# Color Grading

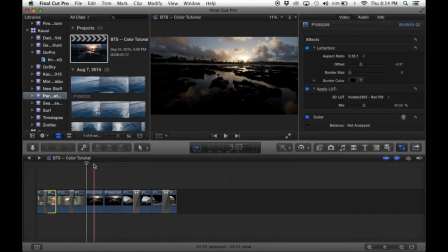So I will, and as you can see, this is a moving shot, so this isn't super simple as the other ones. I did a lot of the same things with the other static shots, like you saw in the beginning. Here we go.
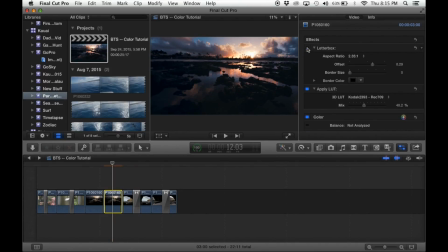So yes, there's the letterbox. There's the LUT at 40%. Kind of gives it that blue and orange look. What was different about the coloring here
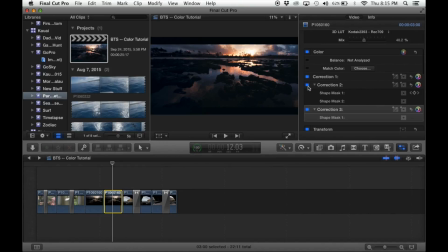is that I will first actually take off all of these just to show you what I did. Correction 1. So the first thing I did, just overall color.
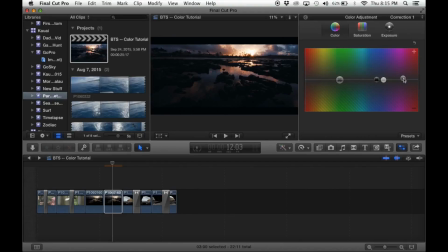I actually, for the sunrise and sunset shots, for the most part, I brought them into the purple range. So only up to 5% for this one. The rest, shadows were the same as 1.
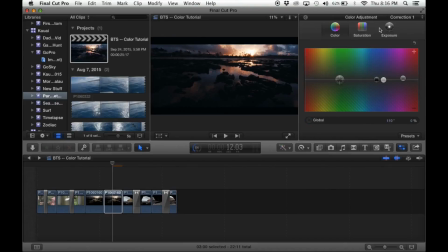Didn't adjust any of the highlights or the global range. So saturation here, I actually boosted up to 15%. The other shot I showed you was at 5. Just depends on what you think looks good.
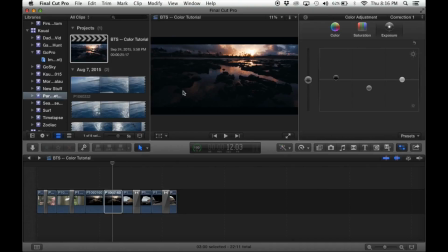So basically here I thought it was just overall dark, so I brought up the shadows the other way instead of down, brightening them a little bit. Not too much though, and then the mids down a lot, then the brights a little bit.
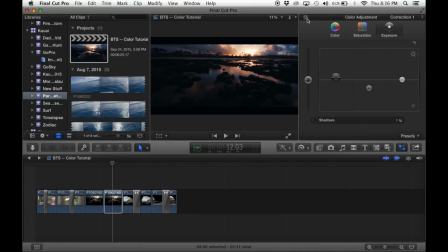I did not want this to get overexposed. Then a lot more correction went into this, which made it look a lot better. So first I wanted to bring out this reflection a lot more. Definitely too dark. So as you can see, if I click on and off with this, you can definitely see that coming to life.
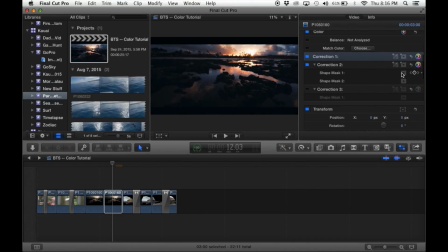First shape mask here is actually the only mask I did. The other one is just wrong. I added an extra one. So since this is a moving shot, it's still very simple.
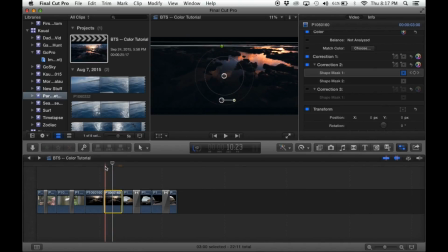You just work with keyframes. At the beginning, you set a keyframe right here and adjust exactly where you want it. Feather it out as much as possible. Make it along the horizon. And then you go to the end or whenever it stops moving. This one actually does turn and move a little bit, but
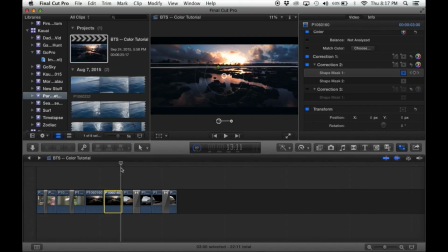this you go to the end and set another keyframe and adjust it. And that's really as simple as it is for that one. What I did is just within that mask to brighten up those reflections, brought up the highlights significantly to 40
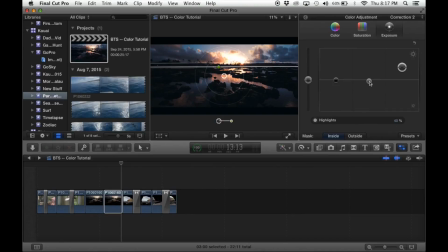and the midtones down a little bit, and nothing else with the saturation or color, since all we needed to do is just brighten up this area without making it look fake. And then correction 3 here,
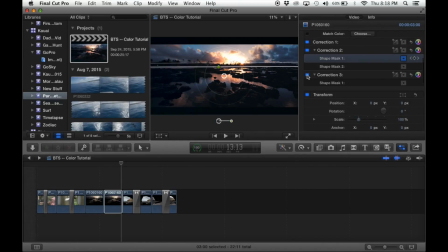look at what that did on the left side of the frame. I think it just brought to life the entire image, because here it's just too dark. You're just not getting detail. Once again, I'm not shooting in vlog, so when you're shooting like this in the old profiles and you want to get a really good image, it might require some steps like this.
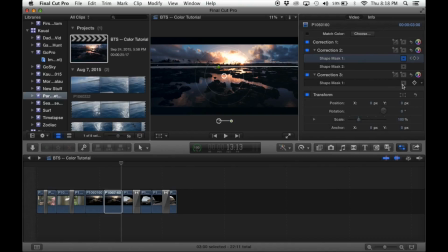So as you can see, it's just another simple mask on the side of the frame.
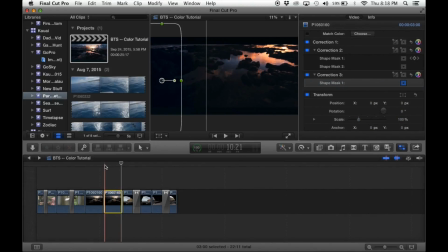I just really didn't get fancy. I didn't do any motion tracking or any keyframing. I just kind of left it there, and you just cannot tell. Feathered it a lot here so that it faded out the effect, but I basically
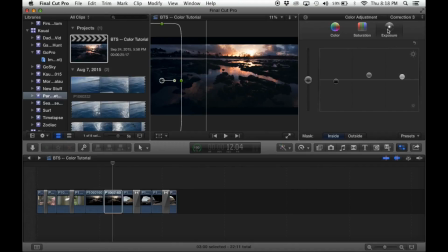just within that mask went to exposure, brought up the midtones and the highlights, and took down the shadows. Just again, play with what you think looks good. Okay, next is this shot.
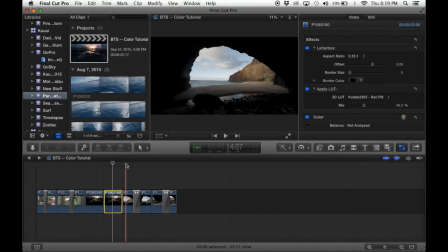Similar thing here.